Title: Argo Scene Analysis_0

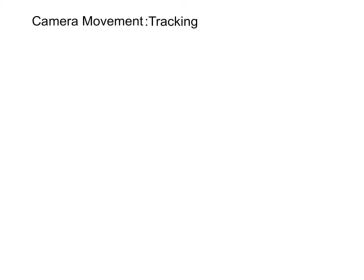496s
Camera advances at the speed of the car, which causes us to feel like we're part of the movie. Again,
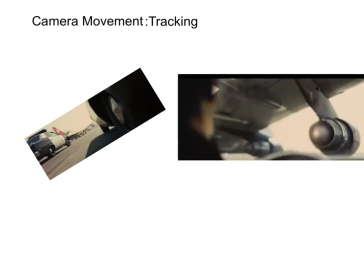503s
there's the 2 to 3 seconds total where the camera is located inside the cop car, which, like I said before in camera angles, makes it even easier for us to picture how close the two are from one another, and it gives us a better idea of what the speed that is being used. Tilt movement is also used a lot in this scene.
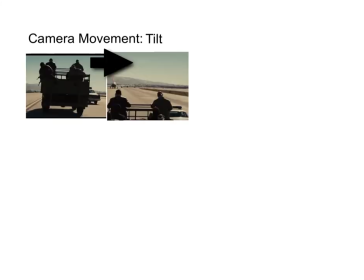522s
There's a part where the camera starts on the floor and works its way up for us to see the shot that determines the distance between the cars and the plane. The only time where the camera stays still is when they're showing the refugees, which makes a contrast between both situations.
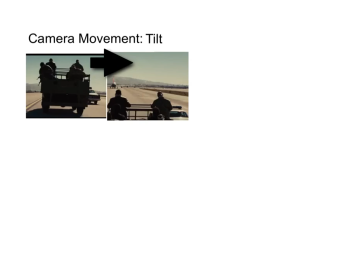538s
Where outside the plane there's a stress of the cars getting closer and closer to the plane, then there's a sitting inside the plane where there isn't much that can be done but wait.
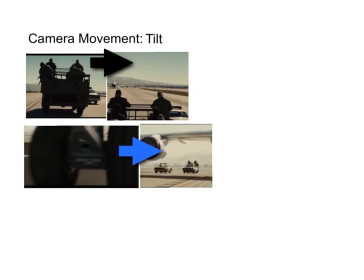547s
The camera moves around the plane, which makes us lose sight of the car. Once it's shown, we can see that it's closer than it was before. Tilt movement is mainly used in this scene so the audience can lose track of either the car or the plane.
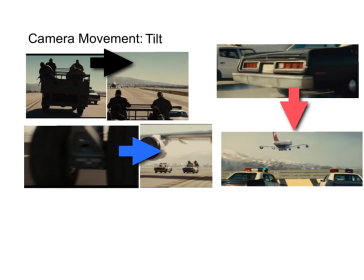560s
By the end of the chasing scene, the camera shows just the car and then tilts to the other side where the plane is already in the air, which causes surprise and relief.